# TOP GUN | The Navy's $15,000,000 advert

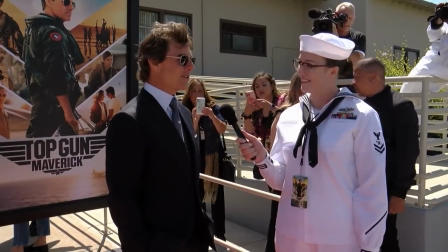738s
Just before the release of Maverick, a US Naval Air Force spokesperson even said that, if you talk to a lot of the senior pilots in the Navy today,
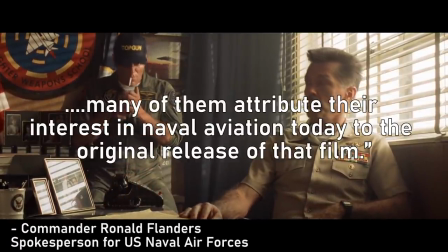745s
their captains and admirals, many of them attribute their interest in naval aviation today to the original release of that film.
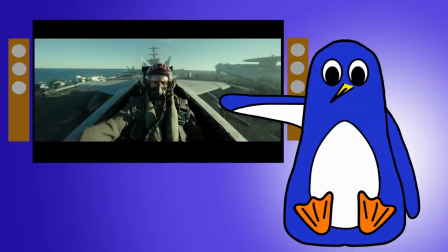752s
So of course with Top Gun Maverick, they're trying to do the same thing. tie an adverts showing off the real Top Gun pilots,
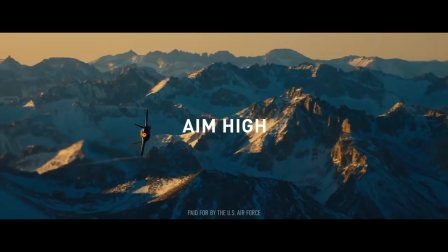759s
promoting the film at naval bases with service staff present, and running a recruitment campaign in the pre-roll adverts.
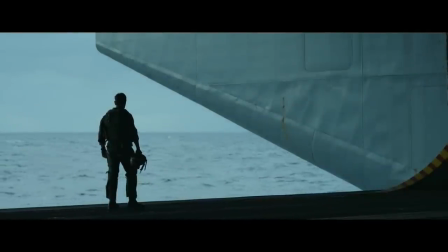765s
The military will be hoping that Top Gun Maverick delivers another recruitment boom, which is why they pulled out all the stops to help them make the movie.
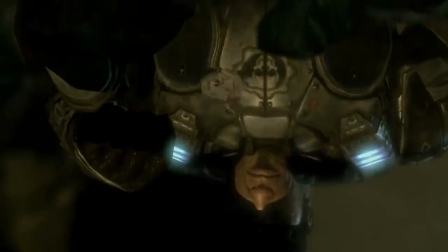772s
Director Joseph Kaczynski, who by the way also made his name directing advertisements, even said that because all of the top brass in the military who helped them out when they were making Maverick had been in their 20s when the original came out, they let us do all this crazy stuff.
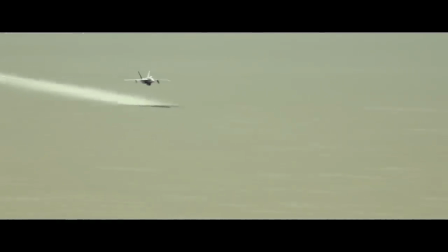786s
For example, the Navy usually bans people from flying below 200 feet during training, but made an exception for Top Gun and flew just 50 feet from the ground.
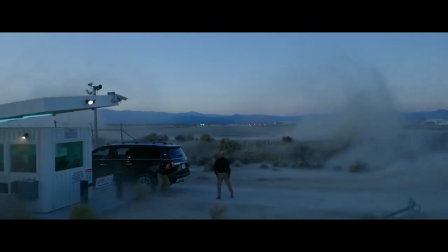795s
In this shot, the force of the jet taking off was so strong that it destroyed the set.
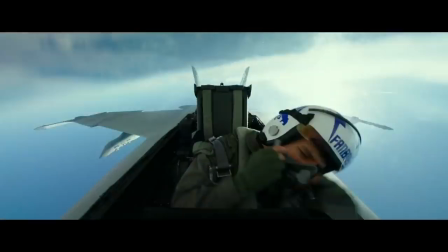800s
They only got one take. As a pure movie experience, Top Gun Maverick was absolutely phenomenal, and like its predecessor,
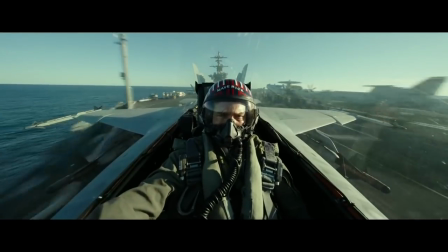808s
much of that brilliance came from the authenticity that comes from doing things in-camera for real.
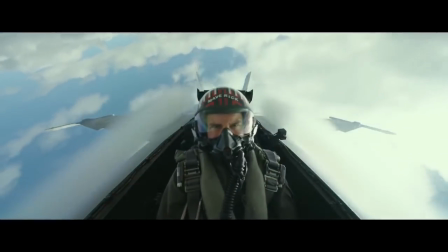813s
These shots are real. The actors aren't in a green screen cabin, they're in a real jet being flown by a Navy pilot.
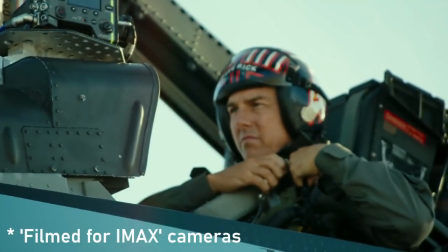820s
The film crew spent an entire year working with the Navy to install IMAX cameras inside the cockpit in a way that wouldn't compromise the safety of the aircraft.
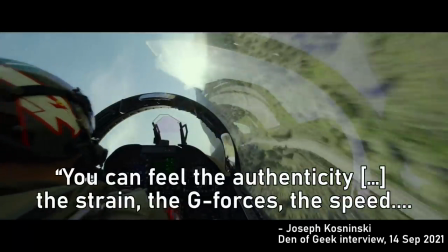828s
And it was worth it. As Kaczynski said, you can feel the authenticity, the strain, the g-forces, the speed,
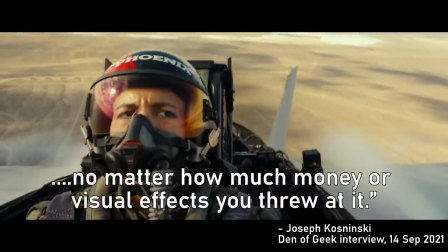835s
something you could never capture on a soundstage no matter how much money or visual effects you threw at it.
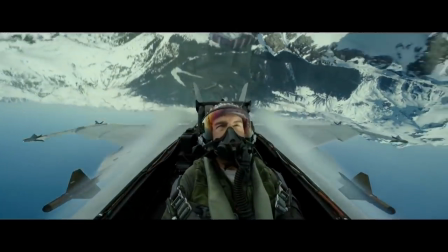840s
The jets are real, the stunts are real, the landscapes are real, and you can tell, and it would not be the same if it had been done without the military being involved with Hollywood.
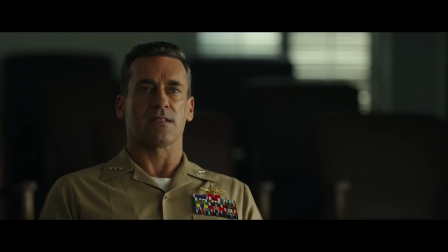849s
Now whether or not you think this relationship between the military and the movies is a good thing or not probably depends a lot on your opinion of the military, I'm sure you'll tell me in the comments.
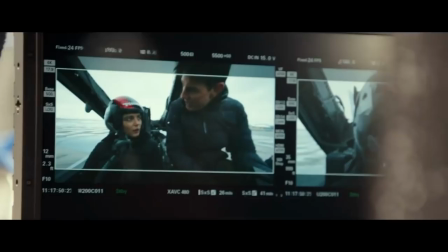858s
But Top Gun is probably the most famous example of this military entertainment complex, and whatever you might think of the deals that went on behind the scenes to make Top Gun Maverick come to life,
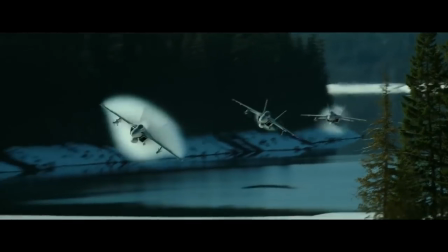867s
You can't deny that the end result is an absolutely spectacular motion picture unlike anything you've ever seen before.